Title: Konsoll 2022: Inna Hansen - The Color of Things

And it's super effective and a very cool thing to follow through on.
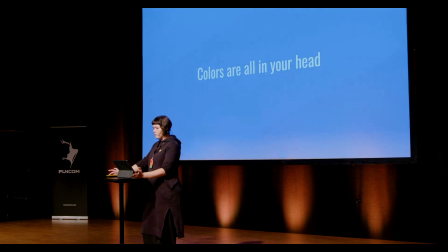So colors are all in your head, and it is because they are an experience. And it has way less to do with fact than it does with imagination and assumption. It is something we can learn.
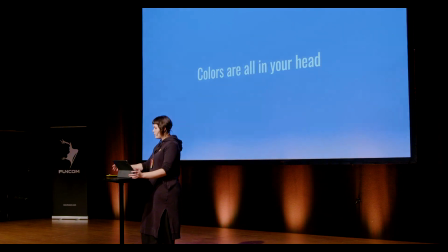So this, by the way, totally relates to the narrative thing, so bear with me here.
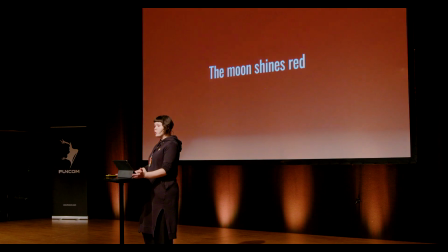The moon shines red. So, most people would describe the moonbeams, like the moonlight, as pale and blue, and most movie directors will push this effect, and I've seen this in games as well, where you will push the moonlight to look like it's really, really blue. But it's actually red, like if you measure what kind of light beams are coming off that, it will be red, because the sun is shining onto the moon, and that bounces back to the Earth, and what we see is just so low in light that we don't really see any color, and we assume it to be blue. So for us, the moon feels like it's shining blue on us.
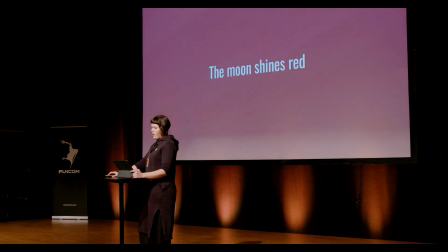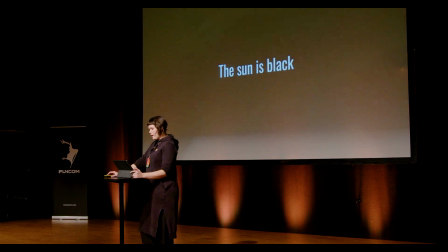And the sun is black, for some. A depressed person actually struggles with perceiving color. The eye will pick up the light waves as normal, but you don't interpret them in the same way. So what happens in your brain is different. And after a devastating earthquake in Armenia, Spitak area, in 1988,
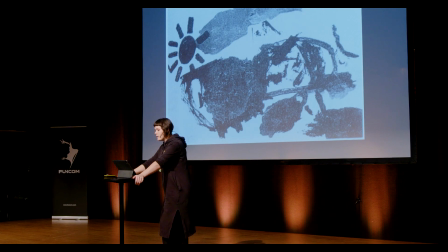a mass of children had been evacuated and really traumatized after the events.
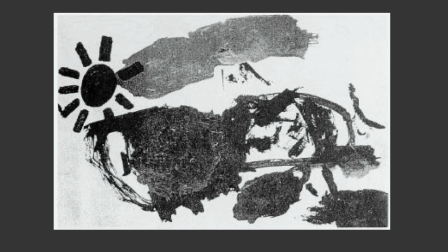And in the time after, they were put into therapy and also art therapy,
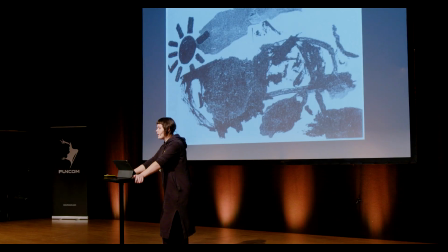where they were observed drawing a lot of black suns. It's a really ominous thing. And when they were given other colors to work with, like they would take away the black and give them other colors to work with, they would refuse to draw. They would be like, this is not the way I see the world.
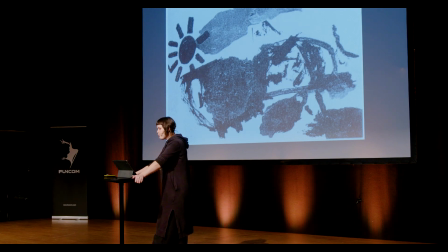But over time, when they healed, they returned to using color.
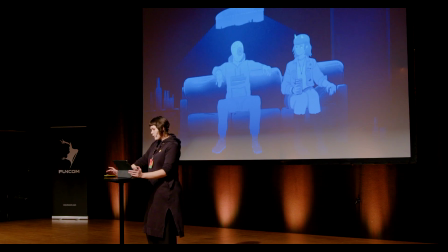So in Dead Puts, in the much heavier part of the story, the protagonist finds herself in a very shitty situation,
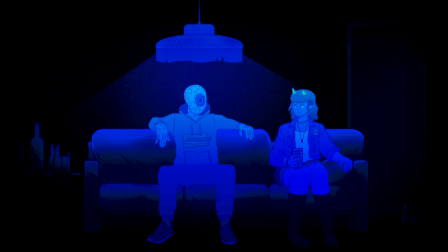and she finds it hard to deal with it. So it's portrayed in monochromatic hues, it's blue, it sets a somber tone, and it's her personal perception of what is going on in the scene. So this is just a sketch, but this is a minigame we're working on right now,
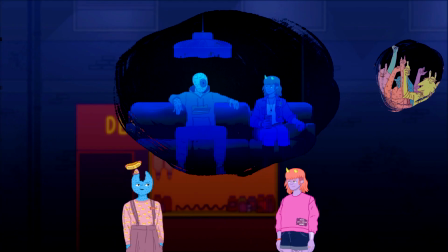which is where she has a conversation with a friend to tell her about the events of last night.
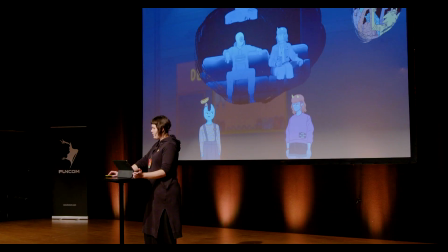And when she imagines what's actually happening, she can't quite deal with it. So she puts her own spin on it, avoiding the painful reality. She paints it in rainbow colors.
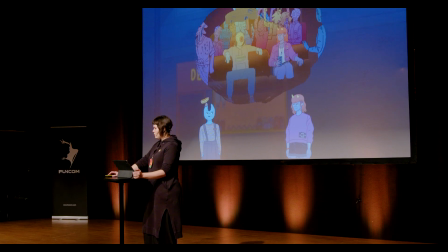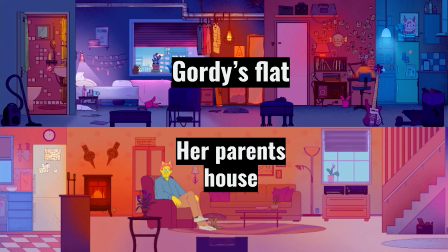Her parents don't understand her that well. And so we wanted the parents' house to be more like beige and less of her colors. And it was actually even more beige than this to begin with.
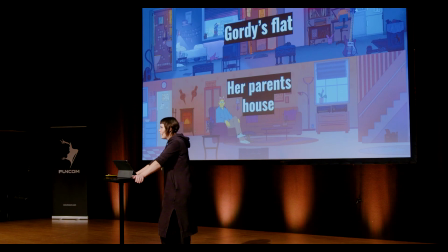But then it didn't really fit into the world. We don't really have a lot of beige anywhere else. But it's supposed to be a contrast to her colors. So whenever she's there, she feels very uncomfortable.
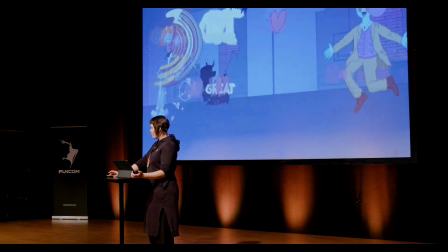We also do make the minigames a little bit
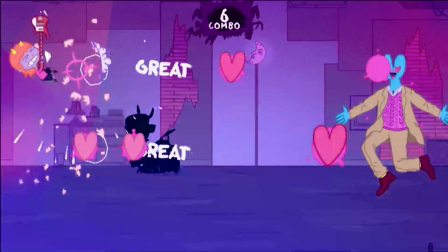brighter to make them more peppy and add to the playfulness of the thing.
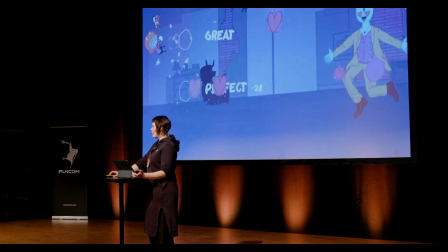Especially when she plays her base, all of her life problems are not as dire and horrible.
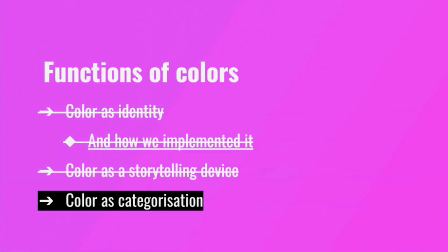So that's how we do narrative colors in the game. but then we have color as categorization and this one is really really useful and used a lot in games in the form of color coding you probably recognize this sort of technique where
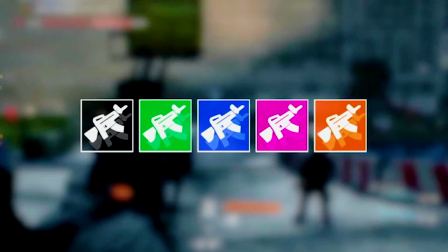you would categorize rarity of items it
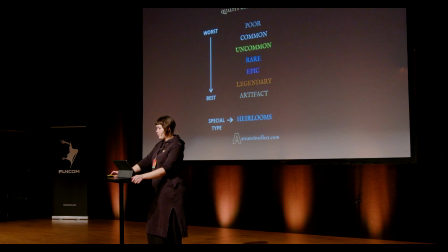is so common that is I've seen examples of it for over 20 years
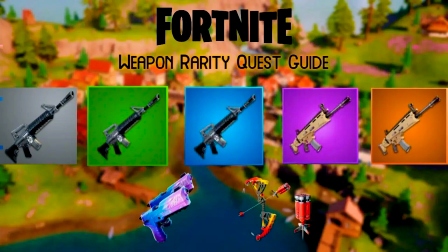across genres is just very worthy of repetition so
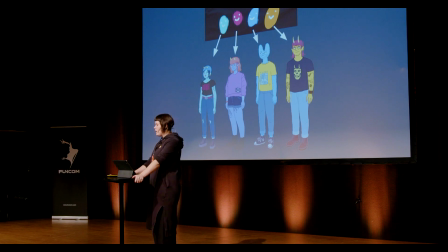our game is a narrative game and the way we handle categorization is for narrative purposes so we gave all of the characters their own color so that you could recognize them
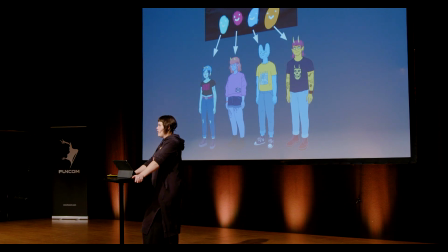better and and other art styles that we have going on in the game. So in our game we have a thing that we call comic scenes. They're like cutscenes but drawn in a very simple way, like very simplistic.
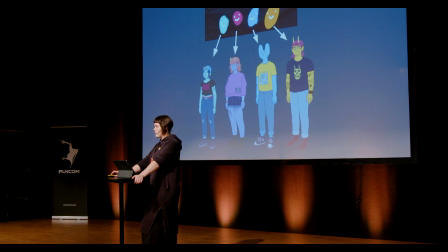And we wanted all of the characters to be recognizable instantly so that you're not wondering who you're looking at in that particular cutscene.
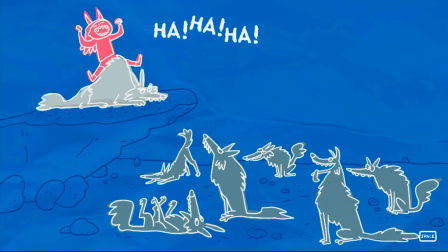So this is Gordie as really tiny, and you can still see that it's her.
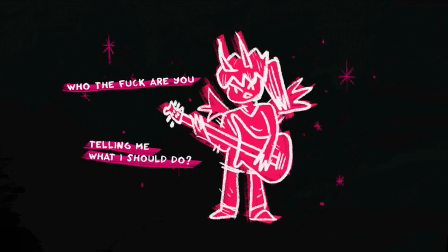This is her drawn in a completely different shorthand. This is her from behind, peeing on a flower.
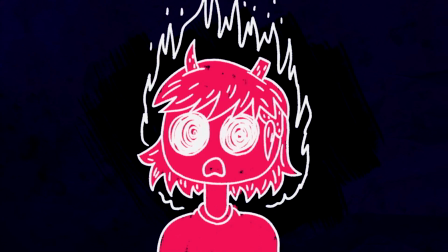And this is her with all of her skin melted off her face.
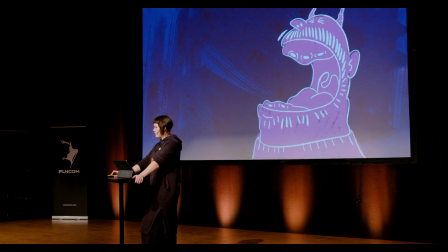This is her uncle, and you can see the relation through the coloring on him. His teeth were stolen by a monkey demon. It's a very sad story. Okay. So, we talked about all of the functions. And now I'd like to tell you some other color facts. So, our character Gordy, she's purple.
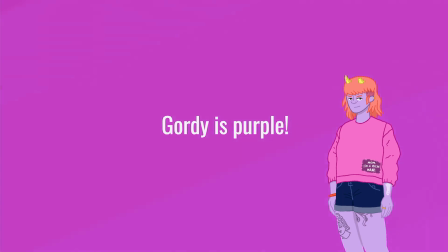I'd like to convince you of that. She's not actually purple. She's got a lot of colors going on. But she's purple-ish. But the color purple isn't real.
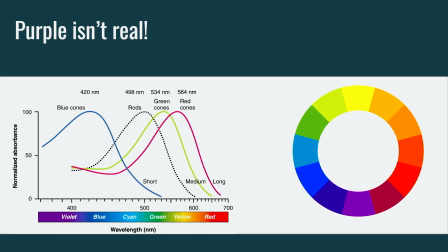It's represented on the color wheel by these two lower colors right here. But colors don't actually come in a wheel, they come in a spectrum like that.
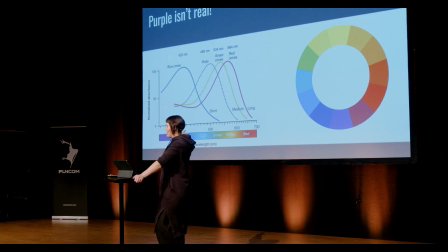So what we're doing in our brains is that we're combining the red light waves with the violet light waves on the other side,
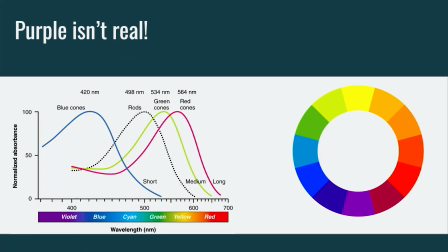and we're making it up in our brain. and we were going, oh, this is purple. So, I'm so sorry, you can trust me. I told you I wasn't going to show you any color wheels, but here we are. Okay, so, Shrek is green,
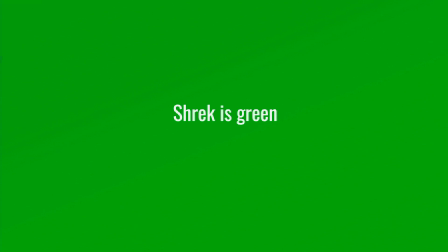and this matters a lot to me personally, and this is also my favorite color. So, green was also the color of Heinz Easy Squirt Ketchup, which was discontinued in 2006. The initial release made Heinz's sales skyrocket. It was a huge success. And all of the kids just loved Shrek, and they wanted to have this exciting new green gross ketchup.